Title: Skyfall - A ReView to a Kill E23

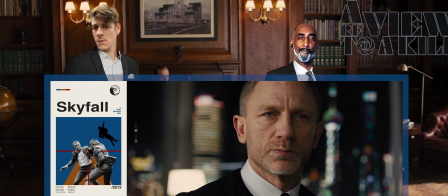(45:37)
Yeah, there was a whole lot of full facial holds in this too. It's because until he shaves, he's lost himself. Yeah, lose yourself in your face.
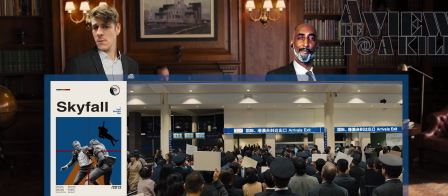(45:49)
We cut to Pudong International Airport,
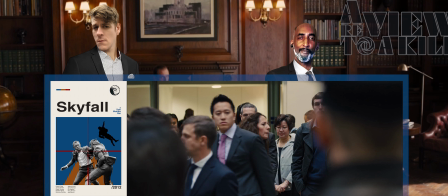(45:51)
actually shot at the then-new grandstand at Royal Ascot Racecourse in Berkshire, where they shot a scene from A View to a Kill.
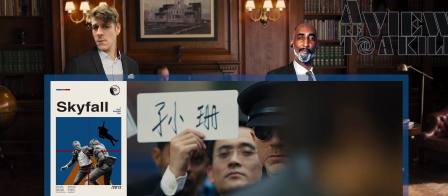(45:58)
Bond dressed as a chauffeur and is awaiting the flight when Patrice steps off. Bond, even though disguised, cold stares the man from like 10 feet away.
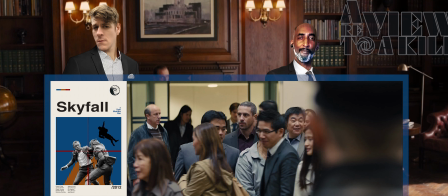(46:08)
But to be fair, Patrice fought the dude for a few minutes and then thought he was dead ever since.
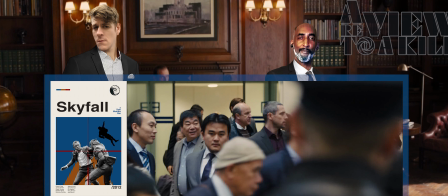(46:13)
I don't remember people I deal with from work just once either. Yeah, this is true.
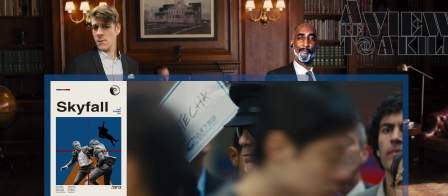(46:17)
And nobody really notices the help. Let's talk about the music. It's loud and bombastic when needed.
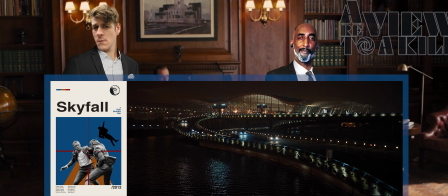(46:24)
It adds cultural flair for the different locations or completely changes style when the movie shifts gears. Contemporary for classier scenes and more modern electronic for the more tense espionage-driven segments. It's really fucking good, especially in the beginning.
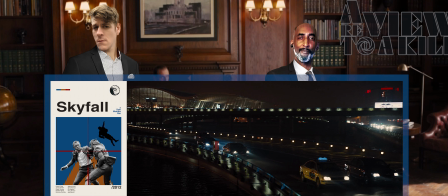(46:39)
Overall, I've dug the sound design of the whole film so far, and the music is outstanding throughout.
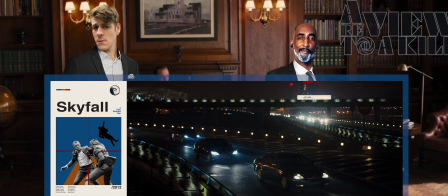(46:47)
Patrice leaves in a 1999 VW Passat taxi,
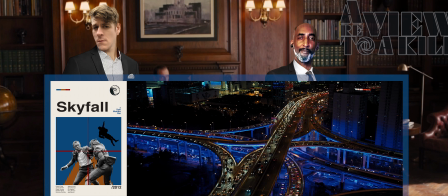(46:50)
and Bond follows in a 2010 Mercedes-Benz S300 to a striking X-braced office block,
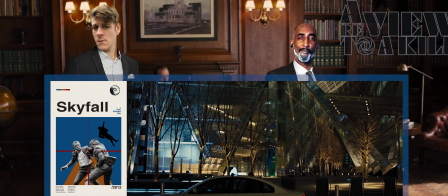(46:57)
which was shot at the Broadgate Tower in Bishopsgate. Patrice enters and shoots the doorman before heading up the tower.
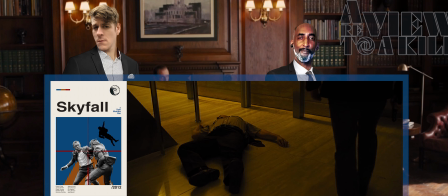(47:04)
Bond grabs his coated gun and follows. Patrice enters a lift, and when it starts up, Bond charges it,
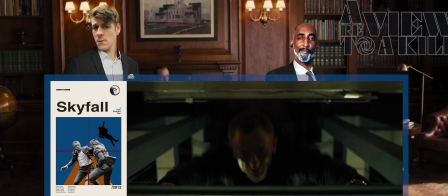(47:10)
climbing and jumping for the bottom to dead hang as it rises higher and higher.
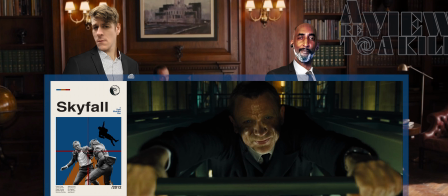(47:16)
Because Bond has superior grip strength. Wait, what's this? He's trembling and breathing hard?
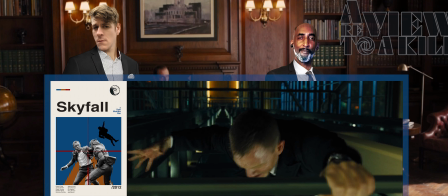(47:23)
Looking at his hands as if it's getting harder to hold on? Holy shit. He even has to let go and do the climber shake for the lactic acid buildup.
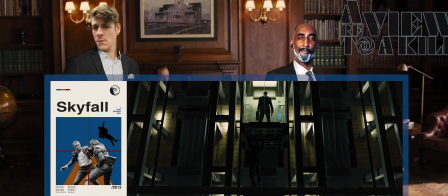(47:30)
And grabbing again in a different way to work different muscles. Wow. Yeah, so much for superior grip strength, huh?
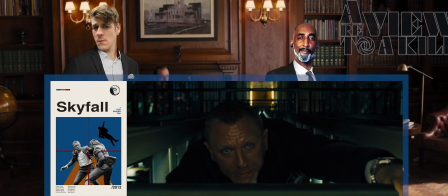(47:37)
I love the fact that they show him getting older. They kind of drive it home, yes.
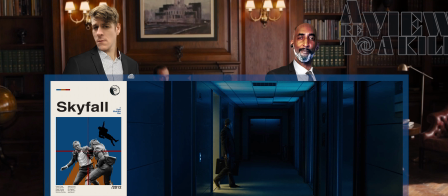(47:42)
It's a little bit blunt, yes, but it's fitting in the story.
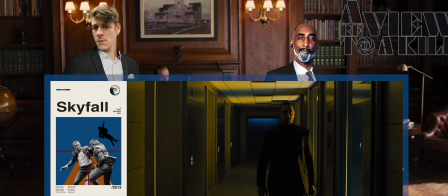(47:46)
I love the fact that they allow Bond to be human, because regardless of what you want to tell yourselves when you're complaining on Facebook, that makes it far more compelling.
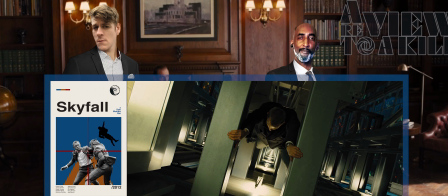(47:55)
Mm-hmm. We had gotten to a point in Brosnan's films where I just expected everything to be fine.
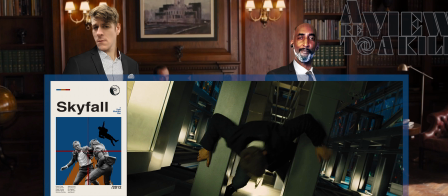(48:01)
I was just waiting to see how it was. The tension was long dead after 40 years of making the same movie.
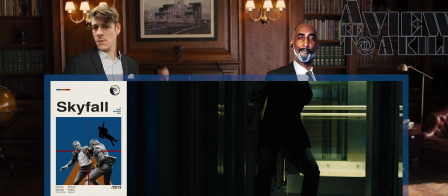(48:06)
And yet in the beginning of this one, we're all expecting Bond to be fine and he gets shot and it sucks the air from our lungs.
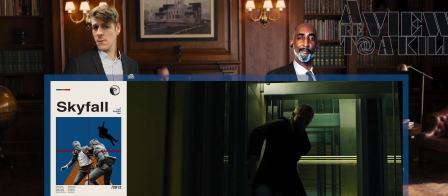(48:11)
Now anything can happen. Right? He could have fallen from that elevator. At the top of the tower, Patrice exits the lift, and Bond climbs up over dizzying heights.
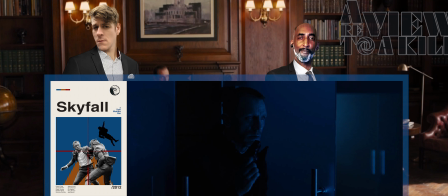(48:22)
Well, he's spent. Hope he doesn't have to do any hand-to-hand combat for his life or anything in the next, like, 5 minutes.
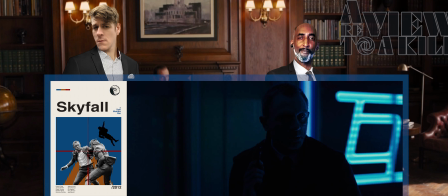(48:28)
Right? He enters the floor that's bathed in dancing blue lights from the Shanghai skyline around them.
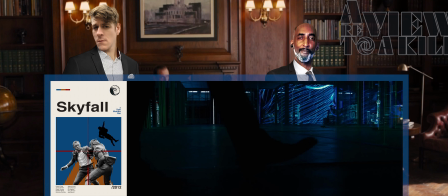(48:35)
A man of war dances across the windows. Bond sneaks in, watching Patrice trying to cut a hole in a window.
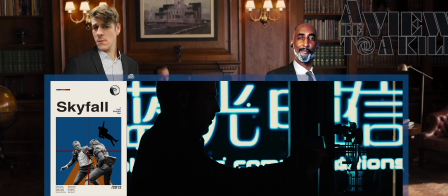(48:43)
The light pouring in,
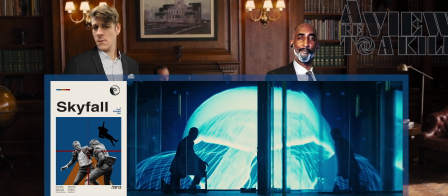(48:44)
and the reflections of it and the men on all the glass create some of the most stunning imagery that we've seen in this franchise, if not the most.
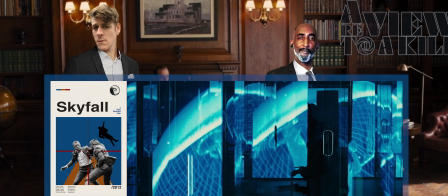(48:53)
This scene right here is iconic and has been copied since.
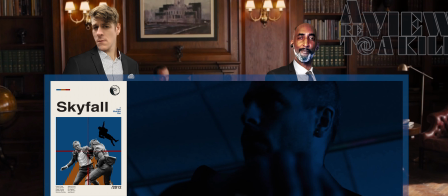(48:58)
Including Mission Impossible. And Shang-Chi.
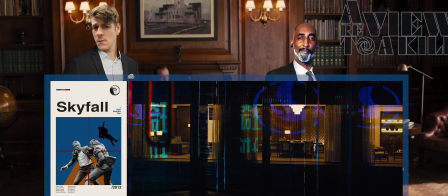(49:01)
Patrice assembles his rifle, staring at an exotic woman and some men in the tower across, while Bond tries to creep on him.
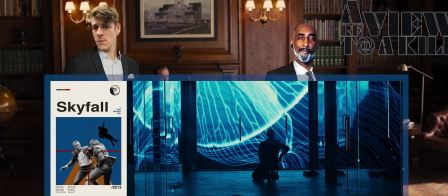(49:08)
The rising tension in the music, the dancing of the lights, this scene is so deserving of its iconic status.
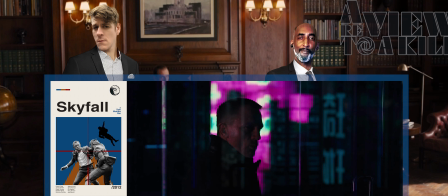(49:15)
The music builds until Patrice fires at his target, killing the man,
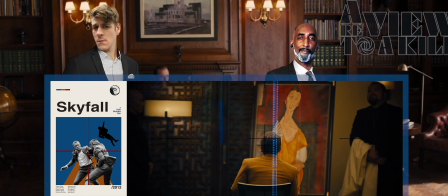(49:19)
who was set up properly for the kill by the exotic woman and her men, as they had him seated to view a painting.
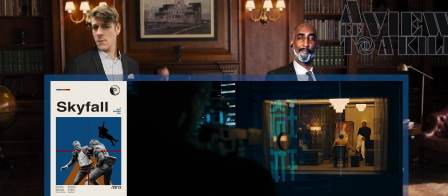(49:25)
They also don't flinch or react, just move to clean up the body. Well, I say that, but the woman does rock back at the shot and put her hand to her chest in shock.
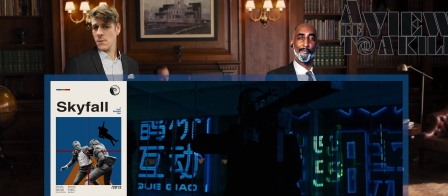(49:34)
Yeah, maybe she was just surprised when it happened. The glass shattering is kind of... It's meant to show that she still has some sort of innocence in her soul.
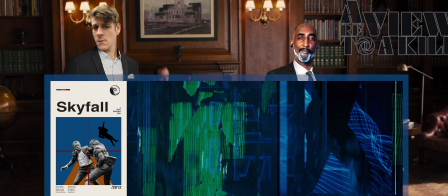(49:43)
Like, she's forced to do this. She wouldn't be doing it if it was her choice.
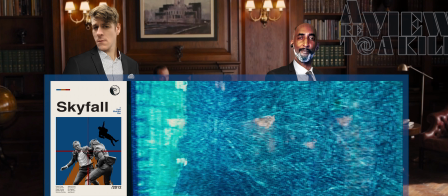(49:46)
It still kills her soul, whatever's left of it. Right. But just as quickly as Patrice can chamber a new round, he stands turning to fire on Bond.
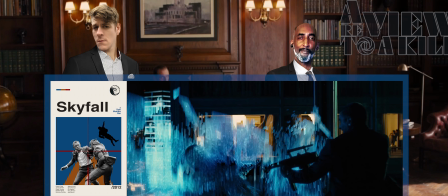(49:54)
He knew he was there. Bond strafes, and Patrice fires wantonly, shattering glass around them and a giant pane of a side window leading to a precarious drop.
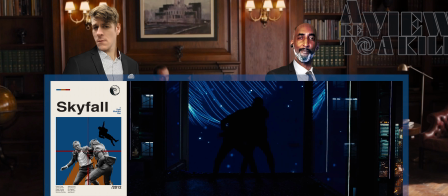(50:03)
They grapple and struggle for the gun. The fight is a return to the quick, brutal, visceral combat of Craig's Bond, the more orchestral music and its tempo highlighting the danger and the stakes. The dancing man of war and the blue ambience around the black silhouettes fighting over the rifle and to the death.
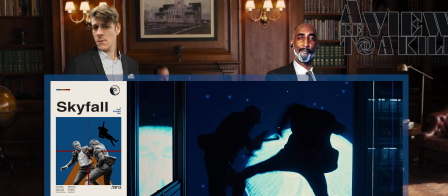(50:22)
It's bloody amazing. It is amazing.
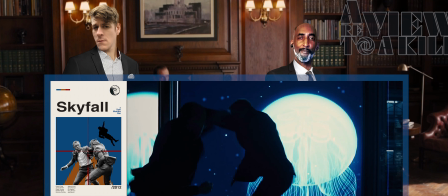(50:27)
This is such a well-shot scene. Two silhouettes going man-to-man over a rifle.
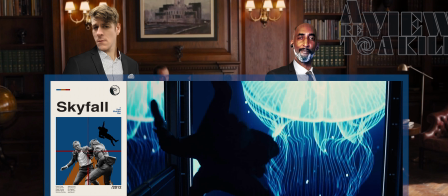(50:32)
They have the room to fight and fight hard. It is so good. Surrounded by neon.
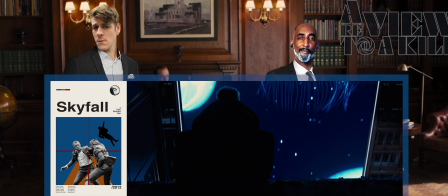(50:38)
This makes up for the train fight by far. As I said, this scene right here is iconic.
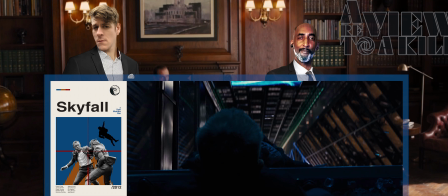(50:43)
Bond stomps the rifle down and shoulder flips Patrice over the windowsill, holding the man's arm as the camera sweeps over both of them to highlight the height.
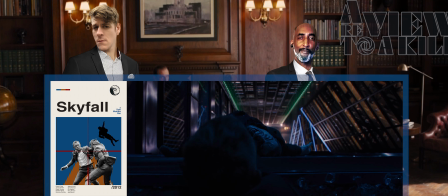(50:51)
Who got the list? Bond angrily screams. Patrice is slipping, and Bond demands Patrice to tell him who he's working for.
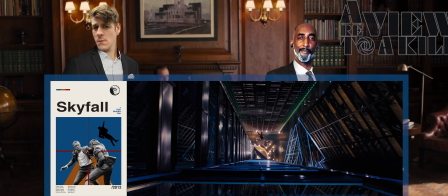(50:58)
But Patrice just slips away into nothing. Bond is pissed the guy didn't talk before he fell, too.
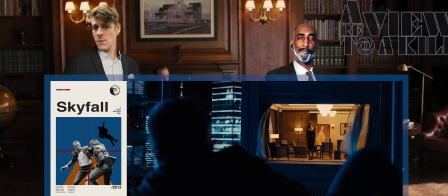(51:05)
He pushes away from the edge and locks eyes with the exotic woman. And she's hot.
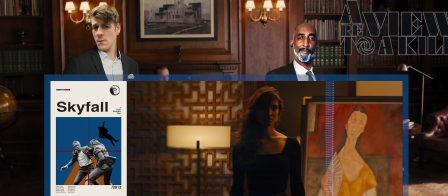(51:11)
Super hot. The camera cuts to a close-up of her, and Bond pulls a Batman.
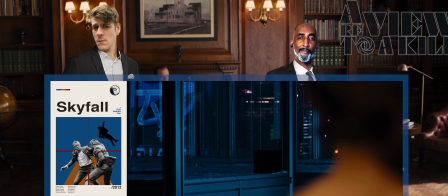(51:18) Where'd he go?
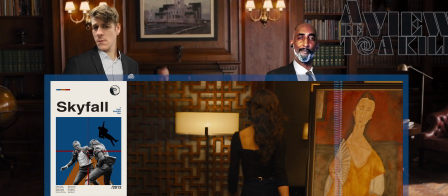(51:20)
So that painting that was being shown off to their victim was our second special painting for this film, Modigliani's Woman with a Fan. It was stolen from the Museum of Modern Art in Paris in 2010. Speculation is that it really did end up in China, too.
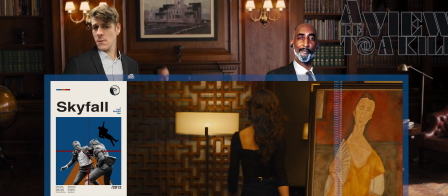(51:36)
This is a device which was also in the first Bond film, Dr. No, in 1962. And so it's a way of referencing 50 years of Bond. Dr. No's lair was adorned with Francisco Goya's portrait of the Duke of Wellington as a way of expressing the villain's hubristic aspirations.
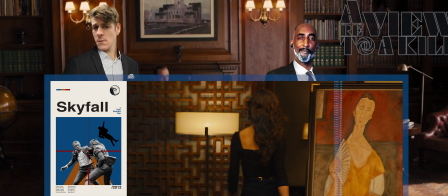(51:52)
And Max Zorn's desk, in A View to a Kill, was flanked by Jacques-Louis David's portrait of Napoleon for the same effect.
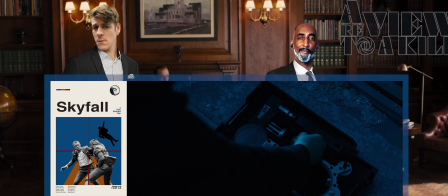(51:59)
Bond rifles through Patrice's spy case and finds a special chip to a casino in Macau.
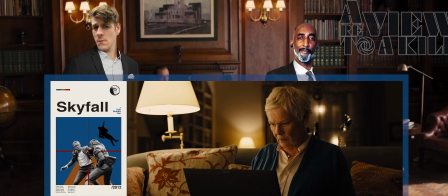(52:04)
And we cut back to London. M is in her house looking at her laptop when another hacker graphic pops up.
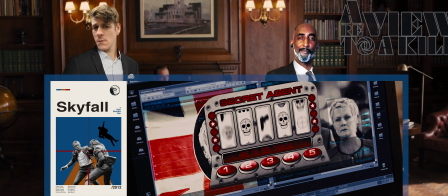(52:10)
This time a slot machine that says, "Have you been thinking?" and starts spinning.
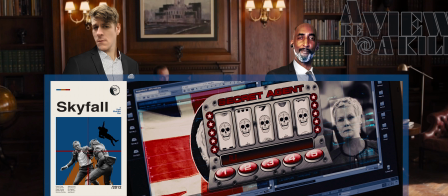(52:15)
All five slots land on the sugar skull icon again, and it says, "Click here to claim your prize."
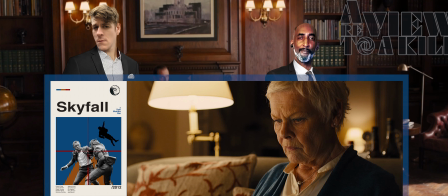(52:22)
Don't click those, Grandma. It's always a virus. It's always a virus. Like, you're a top MI6 agent. Why would you not immediately get on the phone with Tanner and be like, "Hey, look, he's messaging me right now. He's got something on my computer. I need you to send a team over here right away." Don't we have some new, like, 15-year-old super hacker, Quartermaster?
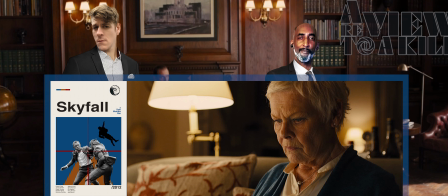(52:40)
Yeah, like, why isn't he immediately on this? But no, Granny, go ahead, click it.
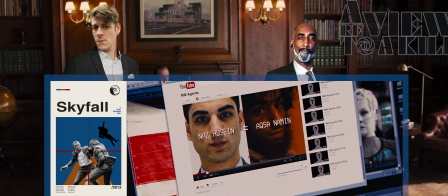(52:47)
So M clicks it. It takes her to a YouTube video leak of five agents with real-world photo comparisons and real names alongside the covers.
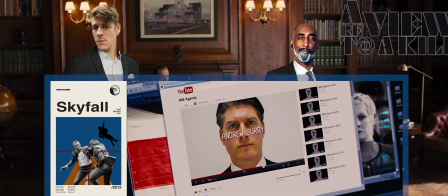(52:55)
Luckily, it has no likes, no comments, and she's the first view. So it's probably dead in the algorithm, and just like our show, no one's gonna see it.
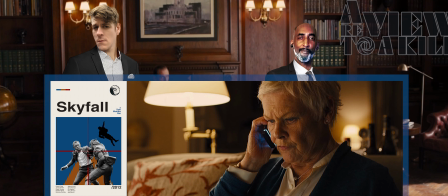(53:03)
Why don't you just get on the phone with YouTube and tell them to immediately take that shit down. M calls Tanner to order him to pull all the agents out now,
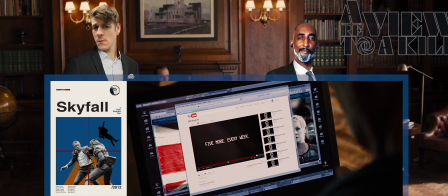(53:12)
as the video threatens to expose five more agents every week, and implores M again to think on her sins.
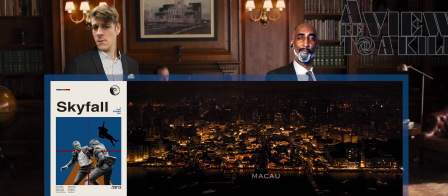(53:19)
Crossfade to Macau, the chip having led Bond to the fake Golden Dragon Casino, a nod to the man with the golden gun in an equally fake Macau.
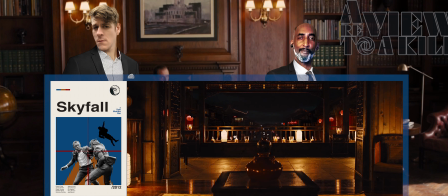(53:27)
The club does not exist outside of Pinewood Studios, where even the dazzling exterior with its bridge,
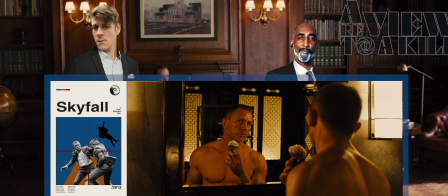(53:33)
its 300 floating lanterns, and 30-foot-high dragon heads were created in the studio's paddock tank.
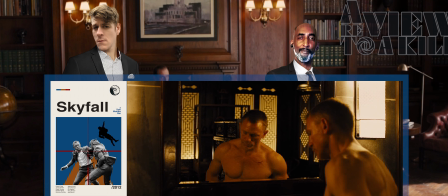(53:40)
Really? Stunning work, gents. Fucking stunning. That's not a real casino?
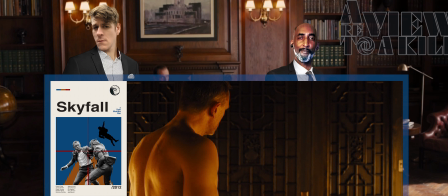(53:45)
Well done, Jesus. In his hotel, Bond creams a lather brush to shave when he gets a knock at the door.